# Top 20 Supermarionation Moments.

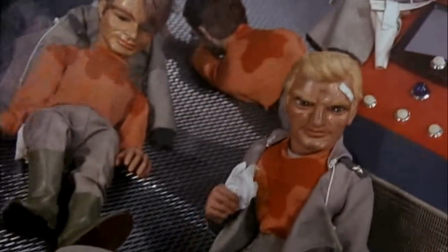Even International Rescue have had to prepare and perform other tasks before putting the rescue into operation.
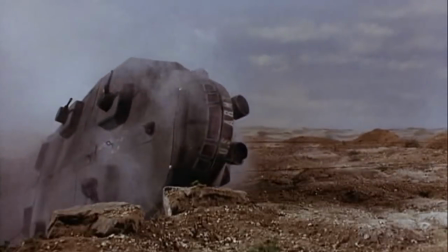So this is the scene the whole episode has been building up to. Not to mention there is no guarantee that it is going to work.
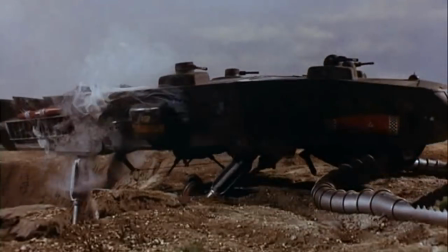All of this adds to the great struggle that puts the viewer on edge. Number 12.
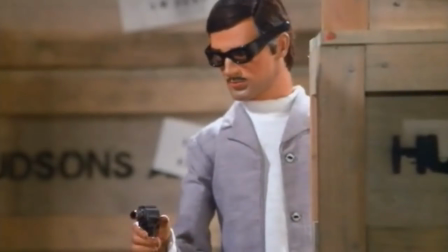The shootout between Joe and Coletti. All round, I believe most fans would agree that Hijack is the best episode of Joe 90.
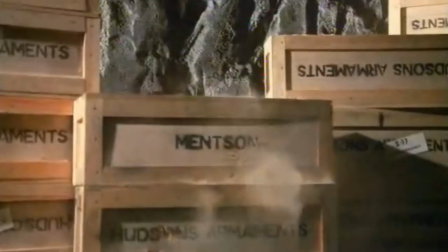It perfectly incorporated the espionaged theme the series needed to be.
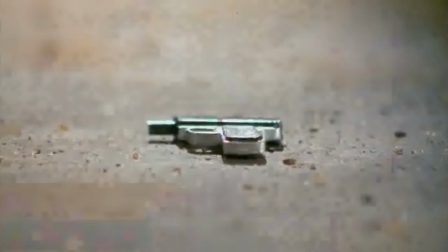The final shootout between Joe and Coletti is interlaced with Barry Gray's exciting music that
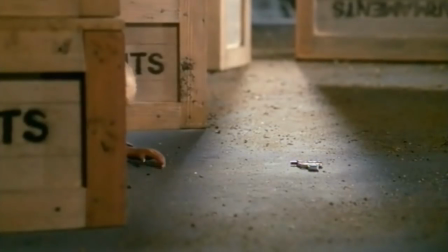knows exactly when to hype it up and when to bring the pace down to reflect the action on the screen.
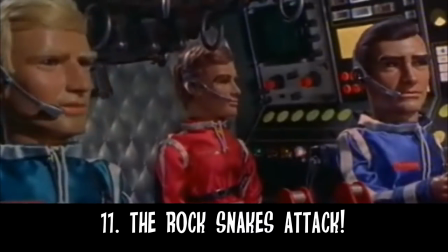Number 11.
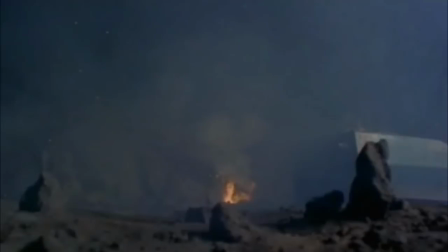Rock Snake Attack In comparison to the whole movie, besides Alan's dream sequence, this is probably the most out of place scene.
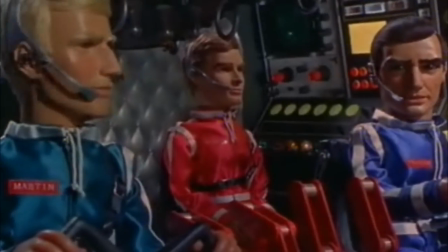It has a far more sinister and unworldly feel to it, which of course is appropriate.
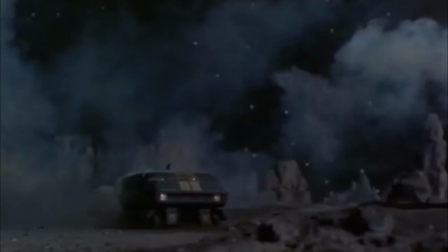The rock snakes are perfectly represented to be monstrous, scary and above all a threat.
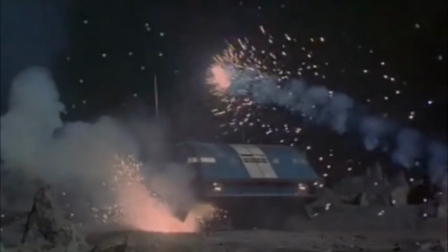This is done through the imposing camera shots of the snakes and the music score, leaving this scene to be highly memorable.
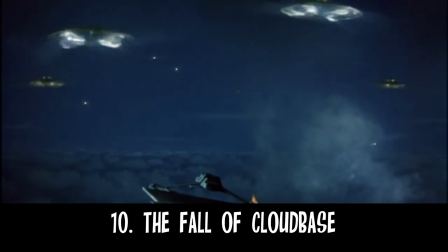10. The Fall of Cloudbase Once again,
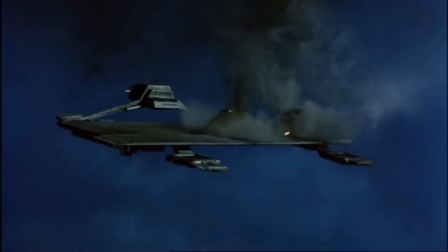Captain Scarlet and the Mysterons break tradition and presents its audience with a nightmare episode instead of the very familiar dream episodes.
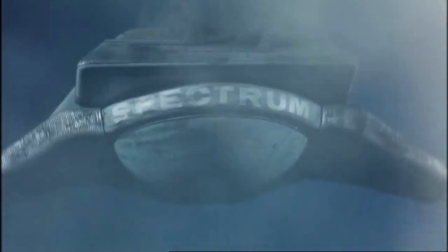However, it fits and complements the series' dark tones and probably leads people to remember it strongly.
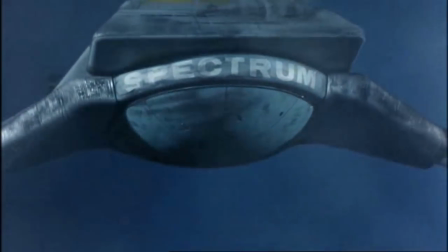Of course,
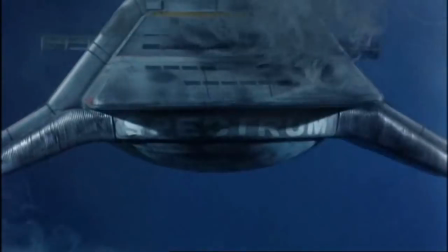let's not forget that this is an episode that tricks the audience into thinking it has killed off its entire main cast as Cloudbase falls from the sky.
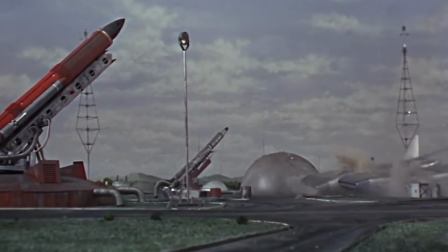Number 9, Skyship 1 Exploding. With every Thunderbird story, there is almost an expectation that there will be an explosion.
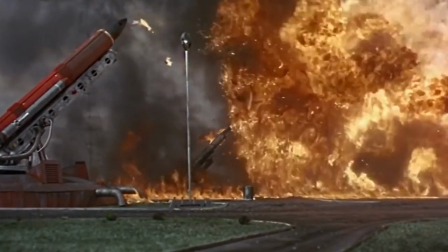Thunderbird 6 sets out to deliver this expectation, and presents a huge explosion, which is visually impressive and almost feels endless.
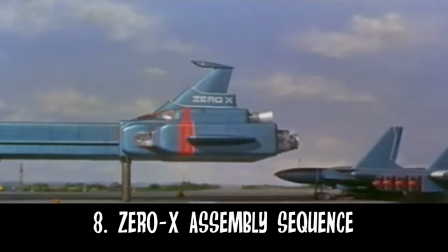Number 8, Thunderbirds Argo Open.
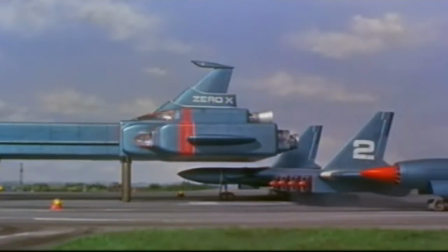While often being criticised for being too long, there can still be something said about the very stunning look of the Zero X as it is put together.
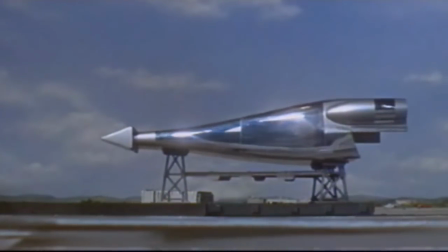Each shot shows off the magnificent design of the craft and the music gives a grand sense of importance,
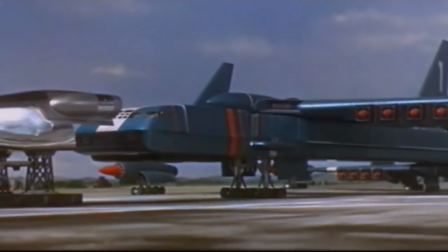showing that this Thunderbirds movie wanted to be bigger and grander than before. 7.
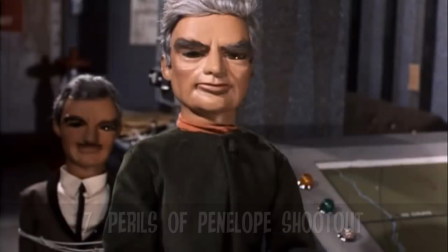Perils of Penelope Shootout Seeker While only lasting roughly 2 minutes,
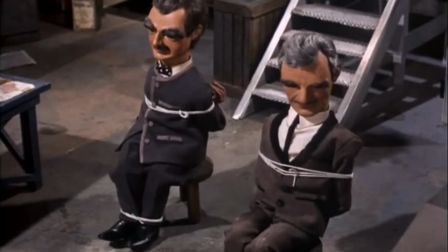the shootout is quickly edited with fast music and high stakes that all lead to one exciting scene.
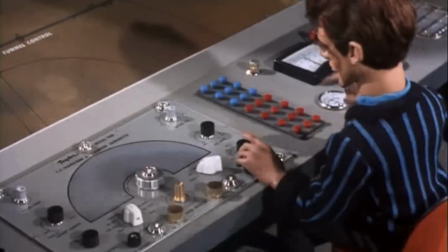Not to mention that some of Goldberg's actions are so extreme that you get the impression that Gordon is up against a desperate foe.
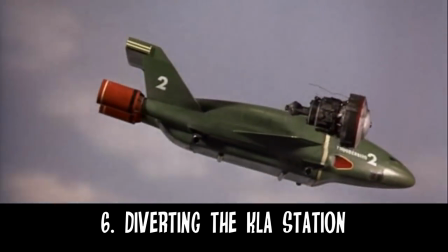Number six, Thunderbird 2 bumping the KLA satellite.
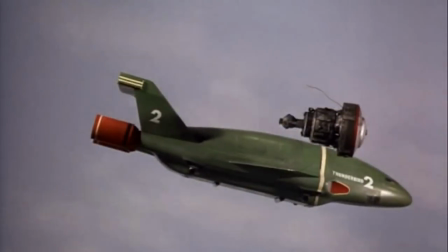For viewers watching this scene for the first time, they are left believing that Ricochet is still on board the KLA, which creates a tense sequence.
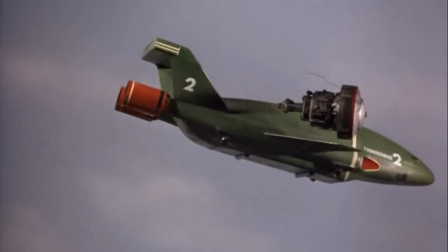And for a moment it seems international rescue have failed we feel
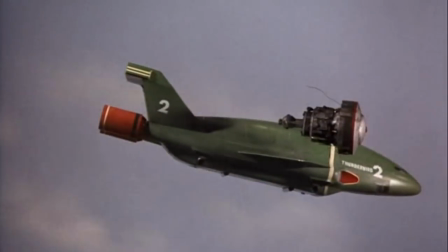their disappointment and are confronted with the idea that the good guys might not always win
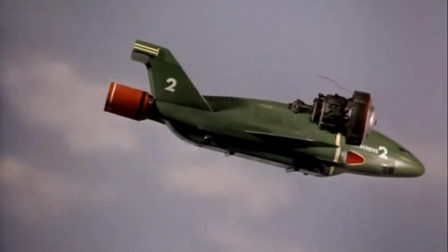even though by the end everything is fine number five thunderbird
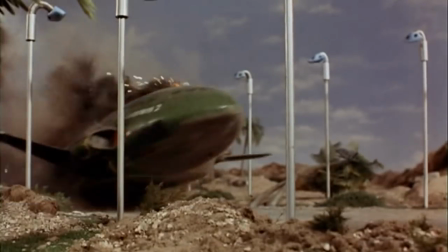2 crash landing it's a big moment where we see one of the star vehicles almost
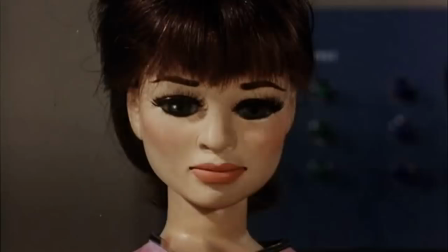get destroyed made even bigger by the near loss of one of the main
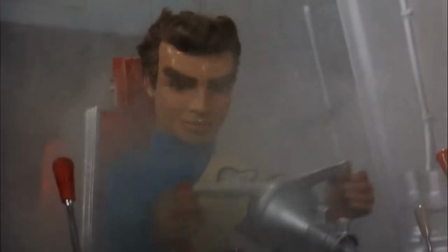characters showing the audience that International Rescue are not invincible.
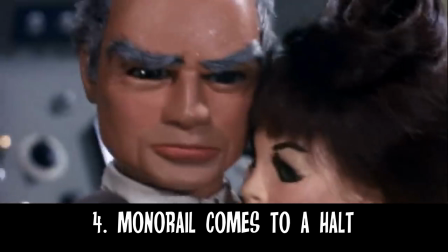Number 4, Monorail slowing down.
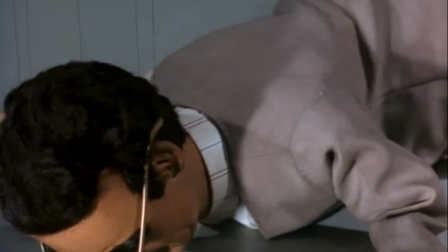Sometimes some of the best episodes of Thunderbirds are when the main characters are put in danger.
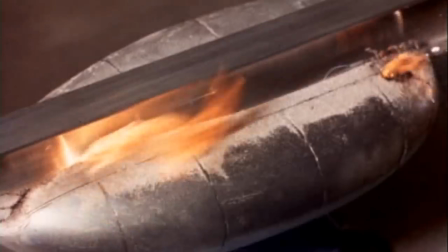For this scene, we get three main characters hurtling to their doom.
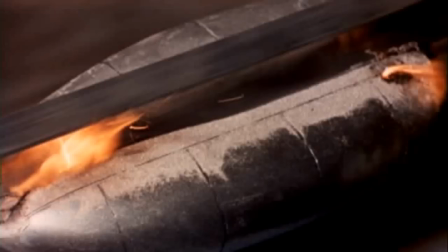Even when Brains manages to get the monorail to break, there is no guarantee that it will stop, making this moment very tense.
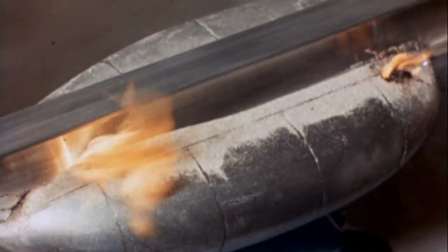It's worth mentioning that this scene and the last four moments have all used extracts of the same piece of music,
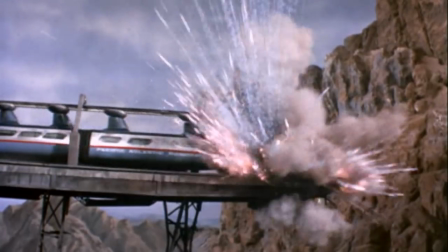showing Barry Grey's power of influencing fans' memories.
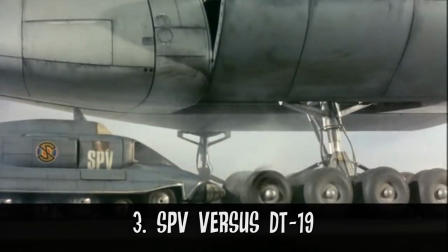Number 3, Captain Scarlet bursting the tyres on the Delta Tango one niner.
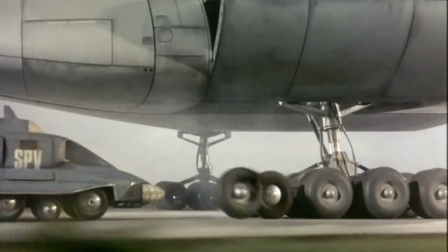This is of course the first time Spectrum lose to the Mysterons,
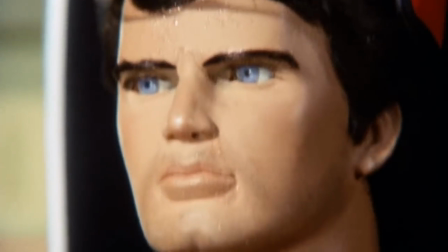and potentially the first time in Supermarionation history that the heroes couldn't save the day.
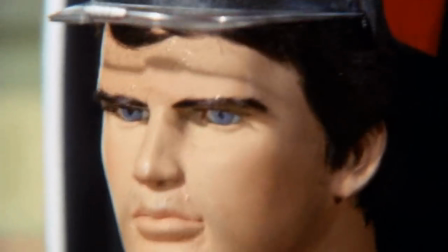Visually, this moment is also powerful.
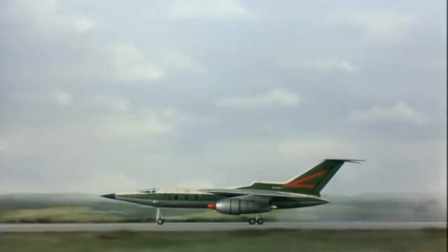The SPV is tiny in comparison to the Delta Tango-19er, making Captain Scarlet's mission all the more a struggle.
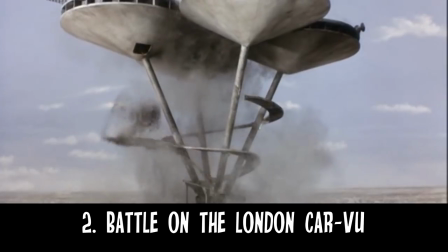Number 2.
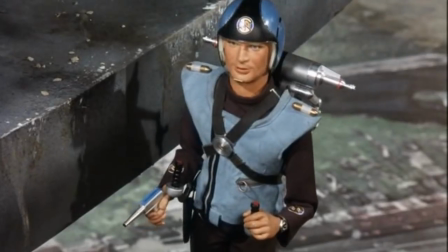Battle on the London Car View The episode's build up to this moment has shown one thing, there's no place safe from the misdrawals.
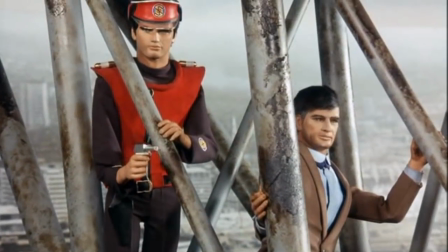With the London Car View being several thousand feet high, this is the perfect place to have the final battle as both sides are trapped with nowhere to go.
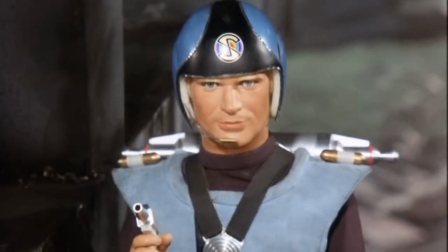This is also the moment when the audience gets to see how cool, calm and brave the character of Captain Blue is.
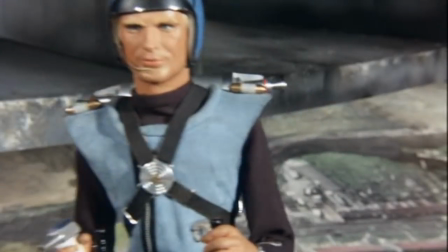It's dramatic, pacing and well edited, which helps make it moment number two on our list.
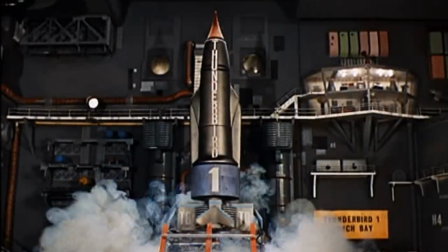Before we reveal number one, here are some honourable mentions.
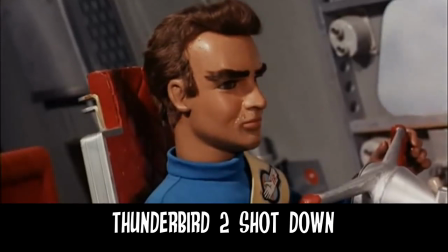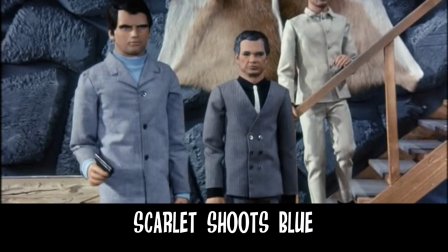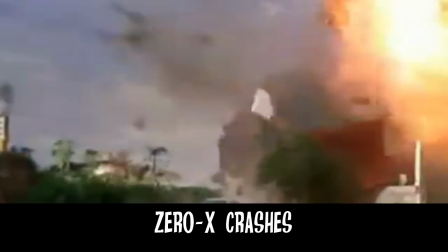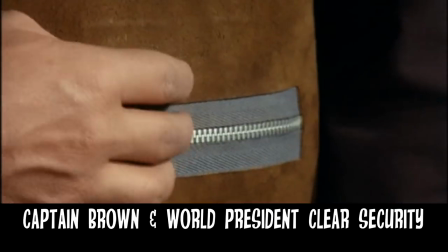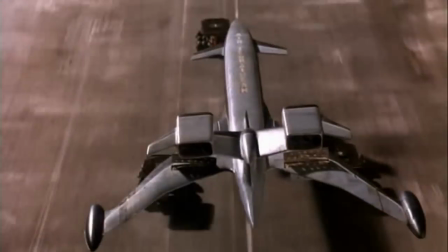Number 1. The Fireflash Landing. There probably aren't many fans who didn't expect this moment to come out on top.
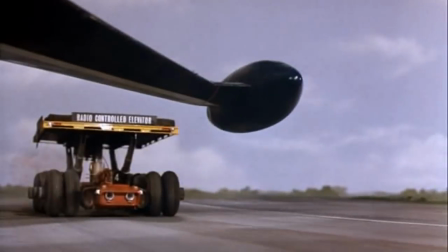The Fireflash landing is exhilarating, dramatic and breathtaking.
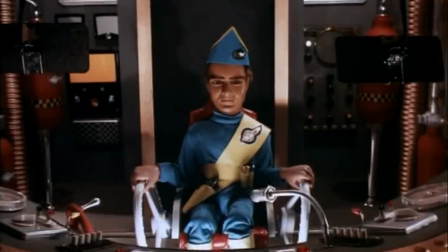With high stakes, dramatic editing and fast music, this moment is designed to make any fans hairs stand on the back of their necks.
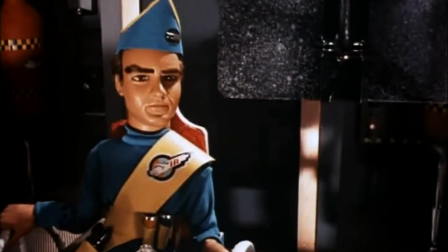Being the first Thunderbirds rescue after an entire episode's worth of build up,
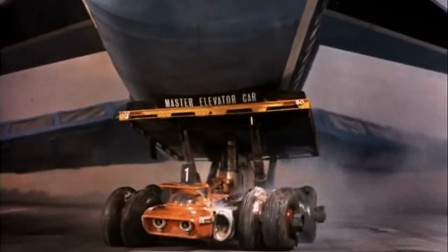we see International Rescue succeed for the first time, even after things nearly failed due to the elevator car's malfunction.
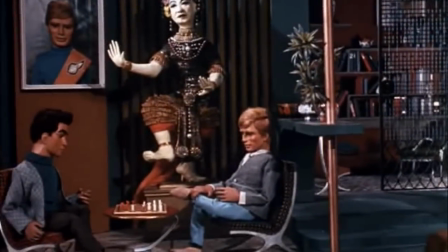Did you enjoy our list? Let us know in the comments below what your favourite moments are.
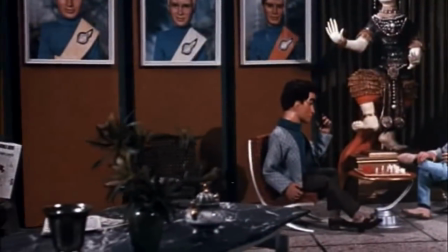Remember to like and subscribe, and see you in the next video.